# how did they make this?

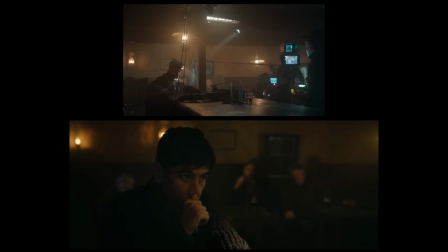213s
can see in this moment here they're using titan tubes with egg crates on them a couple of small tungsten lights hitting these guys in the background lots of
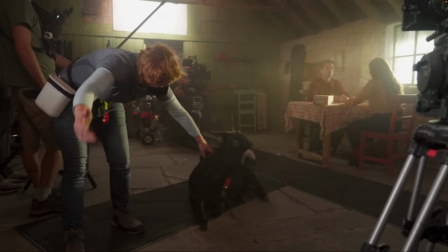221s
haze low hanging prac lamps looks really nice here it looks like they've got two cameras shooting cross coverage and cross coverage is when you have
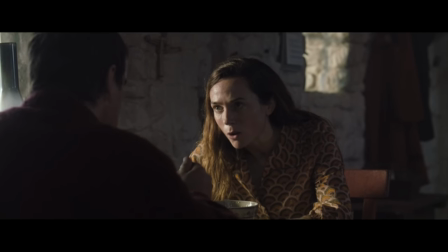230s
two cameras filming each person in a conversation at the same time and usually you have to sacrifice the shape of the lighting sometimes
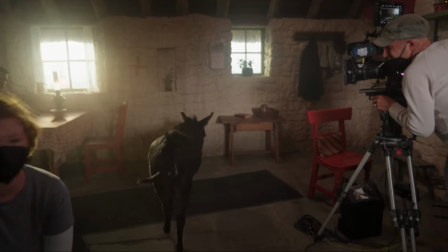236s
but you know this still looks good because they're sitting next to this window they've probably got that big lamp coming through the window again and then you can see they
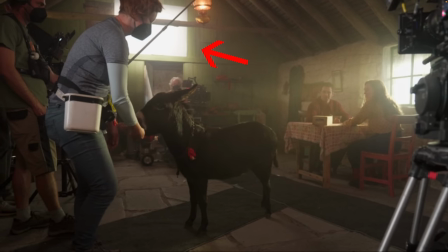243s
put these white cards up here on the wall and then bouncing some light into it and that's creating the soft light on
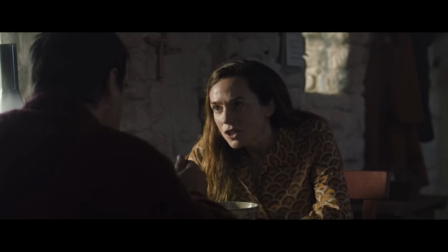249s
their face then they've probably got another one on this side as well which is doing the same and acting like a soft edge fill light. I noticed there's lots of moments in this movie with characters looking through windows from the outside and
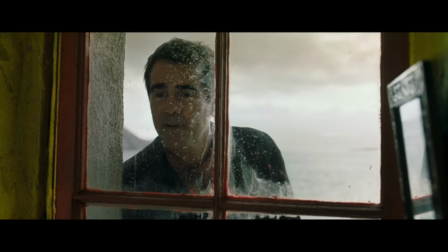262s
I saw this one and thought this can be a little tricky to light sometimes when you have a character like this close in on the window.
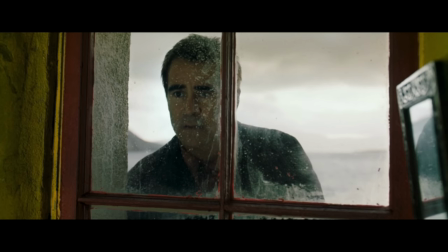268s
You have to put the light inside to hit him standing outside and it sort of starts to feel just a little bit unnatural.
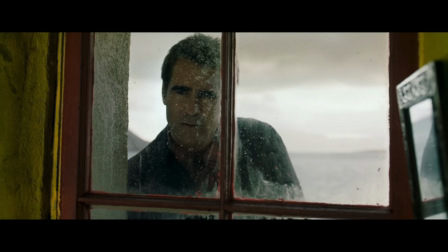274s
You can see that little hard light shadow on his nose because there's nowhere else to get any lights in from the outside. So they're lighting his face just enough to see him because you know he's got stuff to say and it's an overcast day and then this is what it cuts to
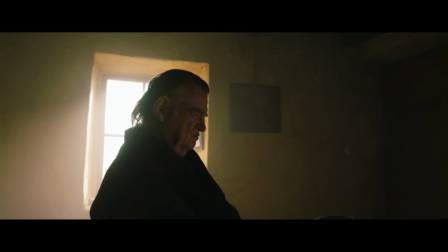287s
a sunny hazy interior this is one of those moments when everyone looks at the monitor and looks at you as the dp and they're like dude is this gonna match and you're just like yeah it's fine it's all good if it looks good that's all that matters thanks
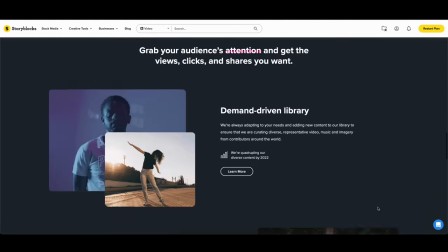304s
to storyblocks for sponsoring this video so if you don't know storyblocks is a huge archive website for filmmakers it has over a million 4k and HD clips,
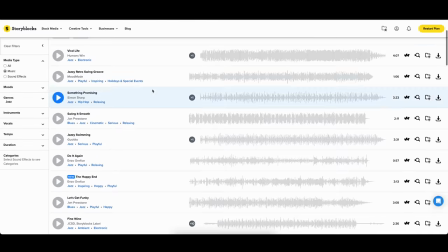313s
animation templates, music, sound effects, photos and much more.
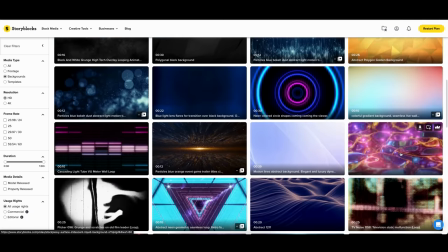318s
It's a monthly subscription and then you can just download and use as much as you want.
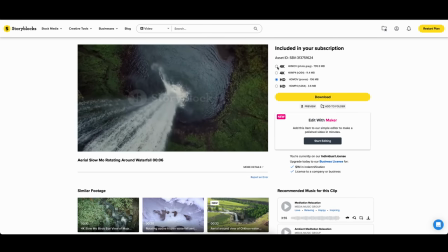323s
They're constantly adding new videos, images, audio files to the platform at no extra cost for members so there's always fresh stuff to use on there.
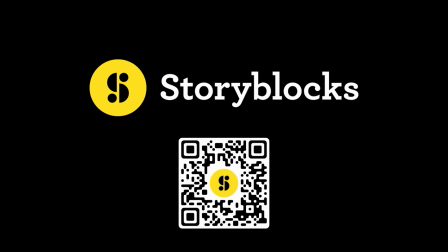332s
Go and check out Storyblocks with the link that's in the description I have below.
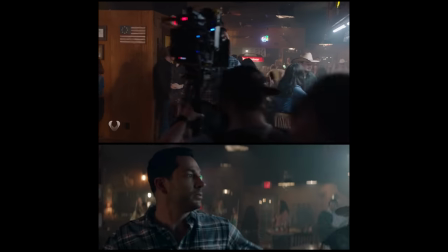336s
This is a movie I haven't seen but I came across these behind the scenes clips and thought I think there's something interesting here.
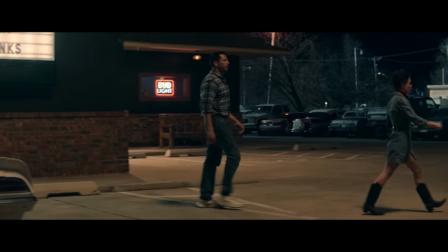342s
It's called American Underdog. It's a bit more of a commercial looking family movie, I guess.
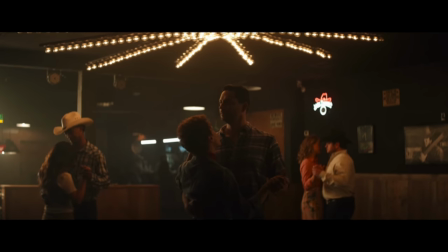347s
And that's because it probably is, you know, but it still looks good. It seems like they're shooting on the Alexa with some Panavision anamorphics.
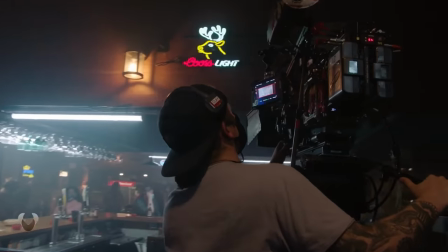354s
So let's look at some of the lighting in this bar. They've installed a bunch of these Titan tubes in the ceiling of this bar and they've just left them in the shot.
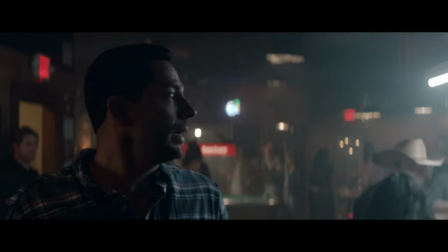362s
So it's acting like set dressing, but it's also a key light for the conversation around this bar.
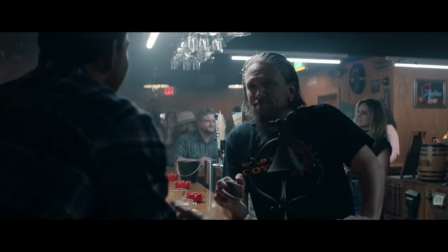367s
And filmmakers would probably know that it's a lighting equipment but the average person wouldn't know.
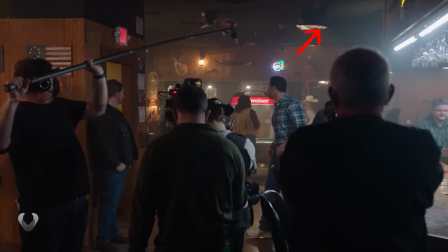372s
Up here in the ceiling it looks like they've added some black fabric around some of these ceiling lights to control the spill that would be going everywhere
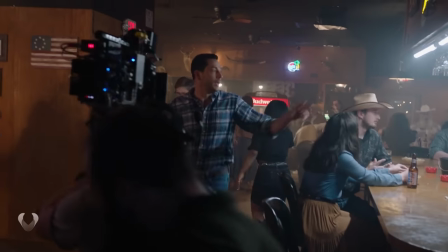378s
from them and just to keep it dark and moody and again they've just left them in the shot you can't really tell what it is back
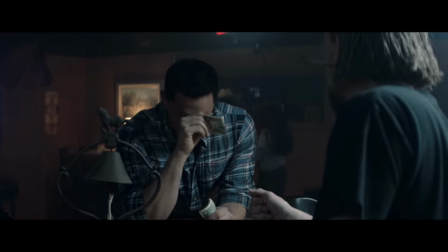384s
there there's just there's so many other lights and people and stuff going on so as he's walking he's being lit from those tubes in the bar then
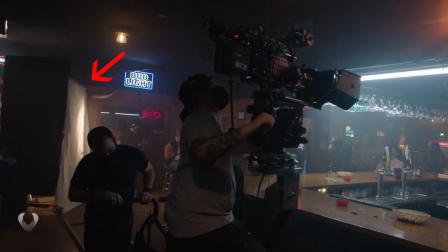391s
you can also see in this shot here they have this diffusion fabric with this warmer light in it and that would be giving this light here
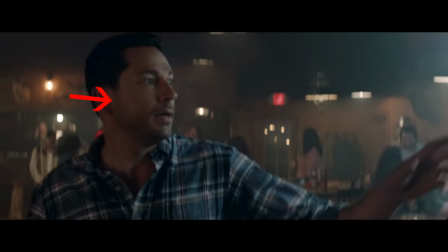397s
on his face it looks nice
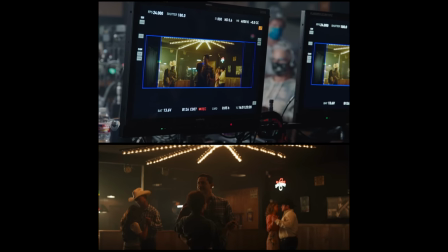400s
here's another shot with his two characters on the dance floor with this great tungsten lighting rig above them you can see on the monitor here everything's shot
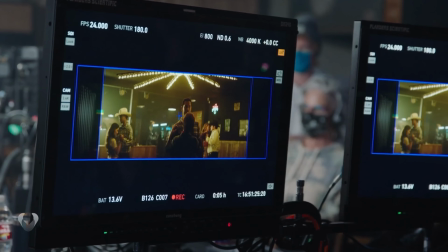407s
pretty standard they're shooting 24 frames 180 shutter 800 iso and they've got the kelvin at 4 000 so it would make it just a little bit warmer and you can see right on the edge of the camera here they have this light through a diffusion frame
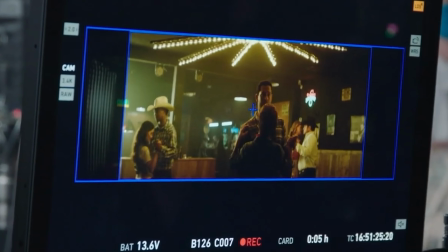419s
with a grid on it just to add a bit more shape to the lighting of the shot so that top light in shot would be giving this
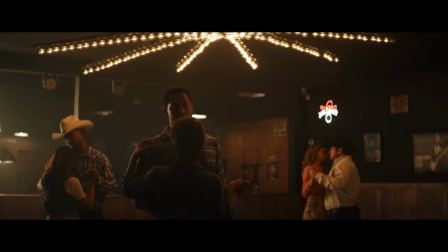425s
edge light and that diffusion frame light on the floor would be adding this light here on his face.
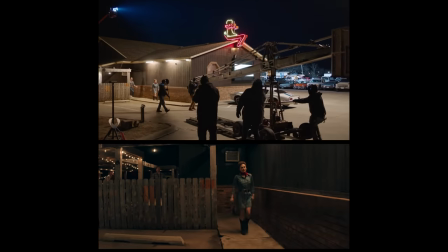431s
Then they head out for this big crane shot which is on a panther crane and I've used this exact model many times before.
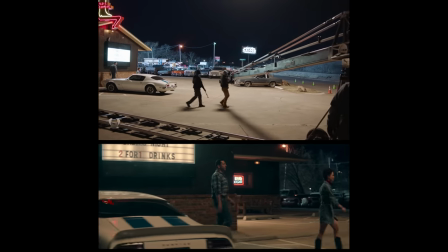438s
You can either attach a remote head on the end of it like they have or there's a platform you can put on there and you can ride on it.